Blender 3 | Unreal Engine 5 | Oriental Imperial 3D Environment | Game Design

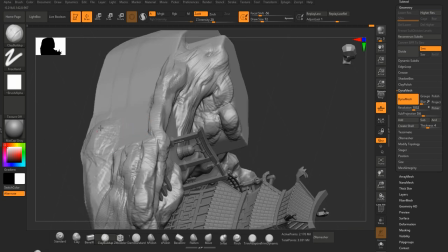So going back to the terrain, getting ourselves the overall entire structure,
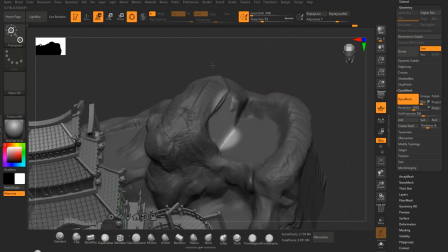seeing how they're going to look like with the stairs for example and the platform for the yin yang symbol. we were now
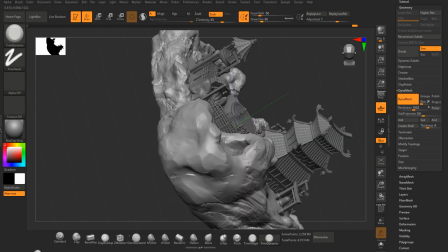able to work on the rest of the terrain part of course we had to make sure replacing the stairs
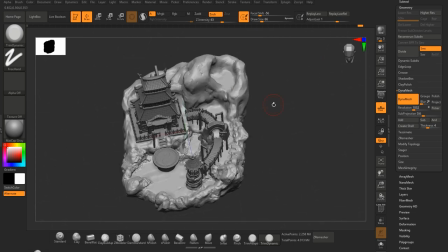as well and just working with the terrain making sure it is set up properly it just has a nice overall flow for the path for
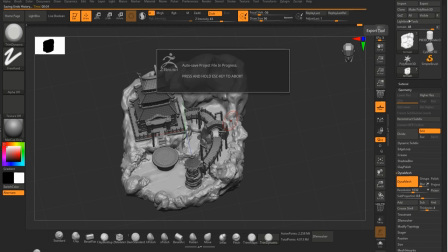where the bell is and then finally of course we had to work with a certain formation for where the bell area is as well since we had to
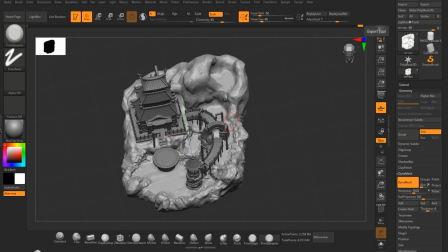make sure that we have some rock formation in that area that is where the water is going to be flowing out from we created created a
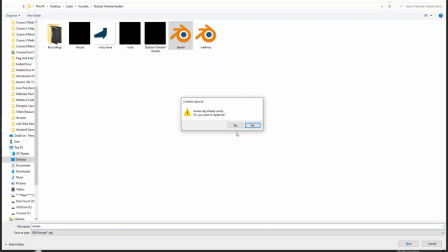certain small kind of um cave for the waterfall and then we'll be able to make use out of it and just create a nice result out of
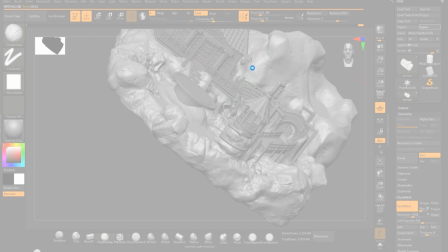that for the water to flow from and yeah continuing on we were just playing around more with the terrain
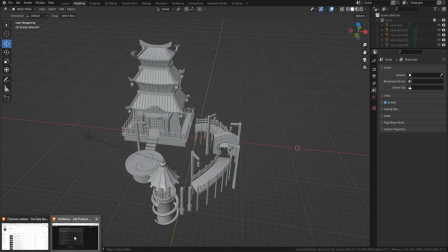making sure we're setting our rest of the terrain in the same kind of manner that we did for the front of our
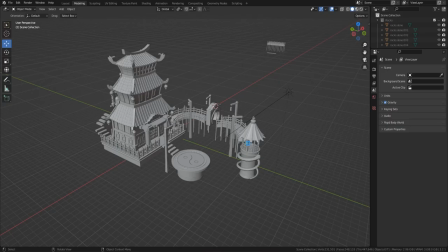environment and just using clay brush using trim dynamics and just getting
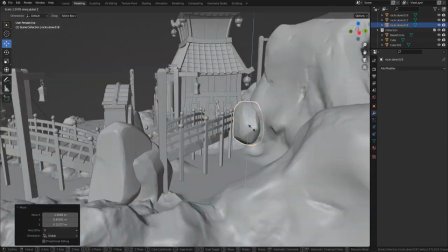the main rock formation out of the way and then later on we'll be able to make use out
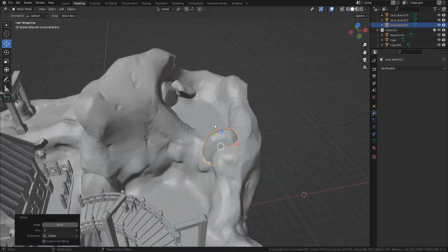of the noise brushes just to get some additional rock formations so
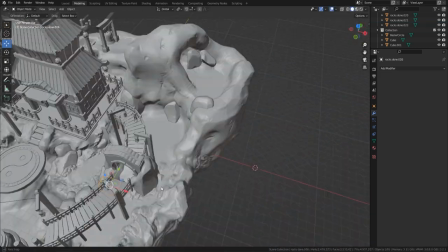yeah just making sure that the overall terrain is basically fitting in
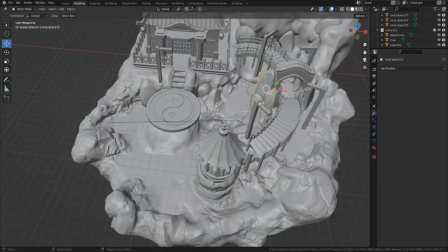within our environment within our assets that we're having laid on the ground so
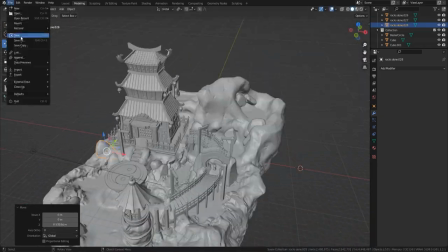for example the platform that we have for the yin yang we're just having some additional
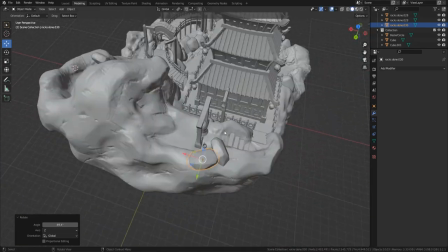terrain piled up next to it just so it would have additional support
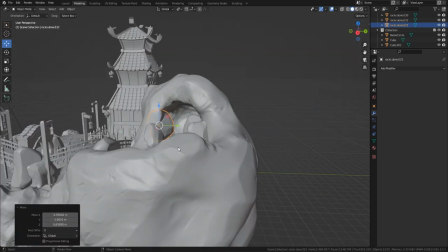sided with it and yeah once we're done kind of sculpting it
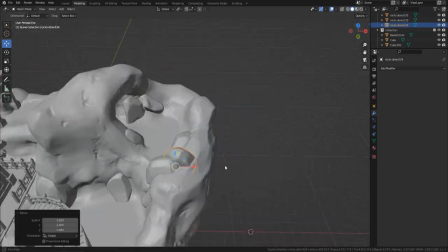out within zbrush we're then able to sort out the rock formations that
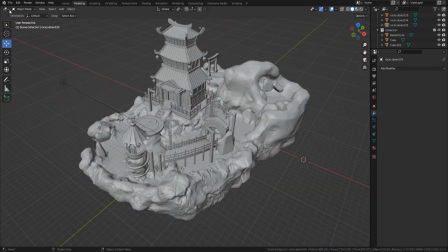we had previously used so just like we did before for the front we're using
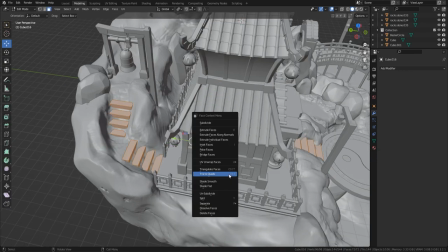certain rocks just to kind of place it around our water areas especially and break
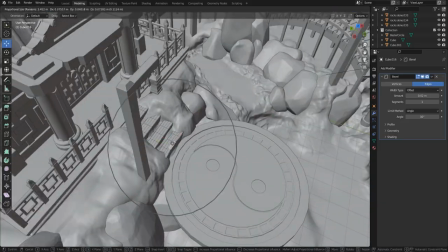apart some of those terrain details and get some nicer overall results
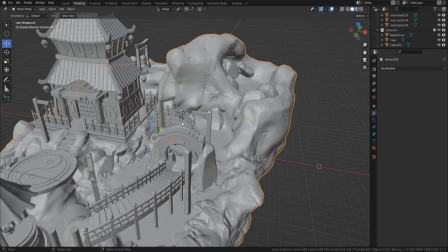for when the shadows are going to be hitting it sideways they're just going to get
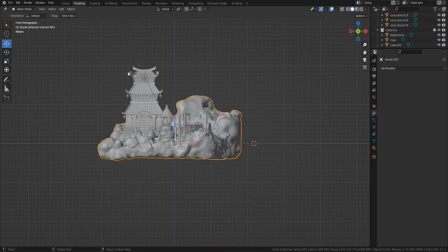give us some nice silhouettes all overall so yeah just using smaller props like
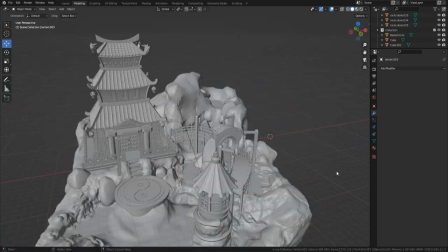that it definitely helps us to get some nice overall results in regards to how
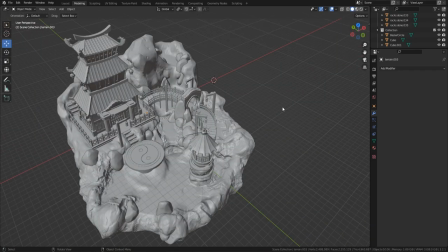we're having our overall environment and just we're making sure
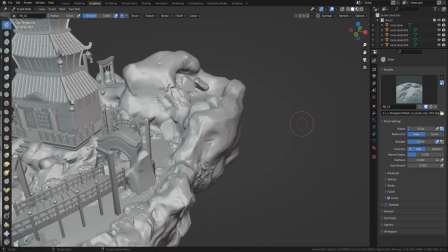that all of them are placed in a way that would look natural and organic and for example if it's the side of a cliff would have
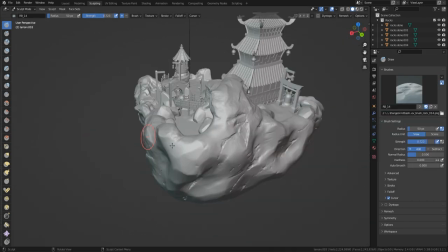it lean it towards it so it'd be able to support its own weight in regards to that and pay attention to the way the rocks are placed
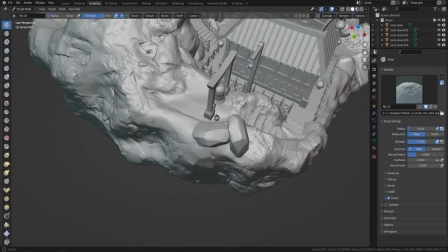they're often placed in kind of chunks so they're not just randomly scattered around they have a certain pattern to them in regards to how they keep up with
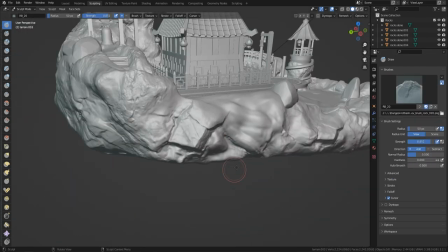the flow of the overall environment with that kind of curvature look and the more of the rocks would be placed next to waterfalls for example
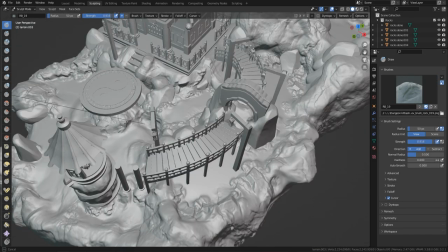just to kind of get that attention towards those areas and yeah
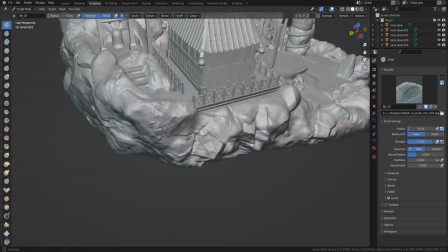after we're done with that of course we had to make use out of our brush using blender
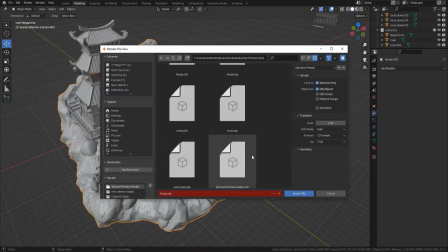just to get more detail out of these rocks and of course by
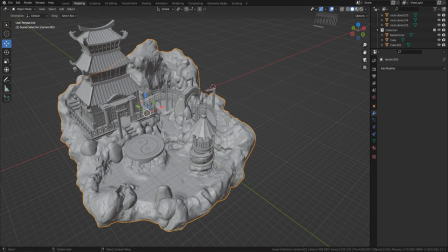just placing them around the switching up the variation between them we're
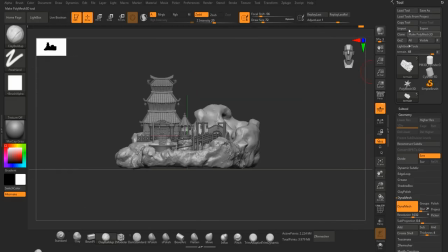able to get some really nice results especially for the edges of our terrain because it doesn't just have a simple platform it has some thickness
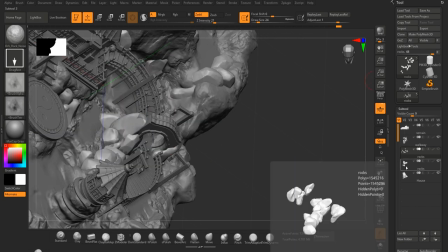on the sides of the walls for that terrain we gotta make sure we add some additional detail to them in order to just not make it look as
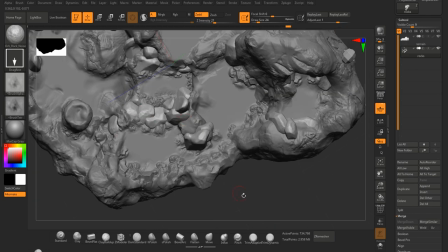plain since although our overall focus is going to be for the structure the overall
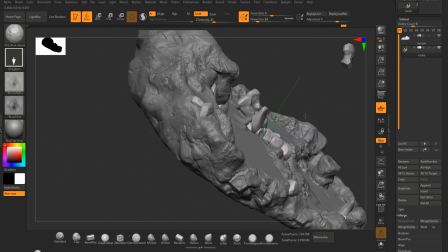composition is going to be kind of a zoomed out camera shot a bit of an aerial shot if you a bit of an aerial shot which overall will
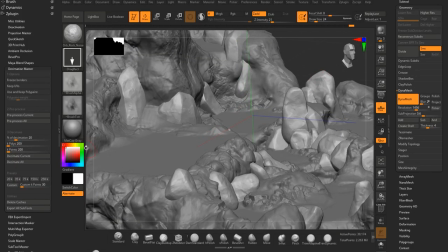help us in getting all the believable type of texture towards the terrain of course we're going to be texturing them out in substance beta all the
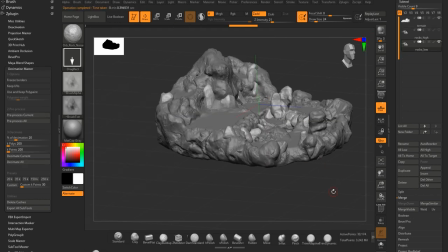rock formations and whatnot and adding up the rock detail throughout it using
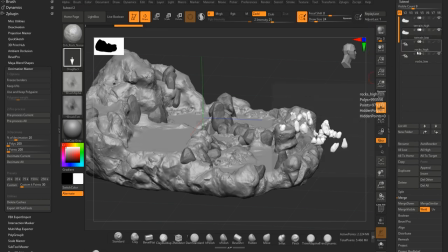noise texture with normal maps is going to be a relatively simple thing to do but of course the main detail has to be sculpted out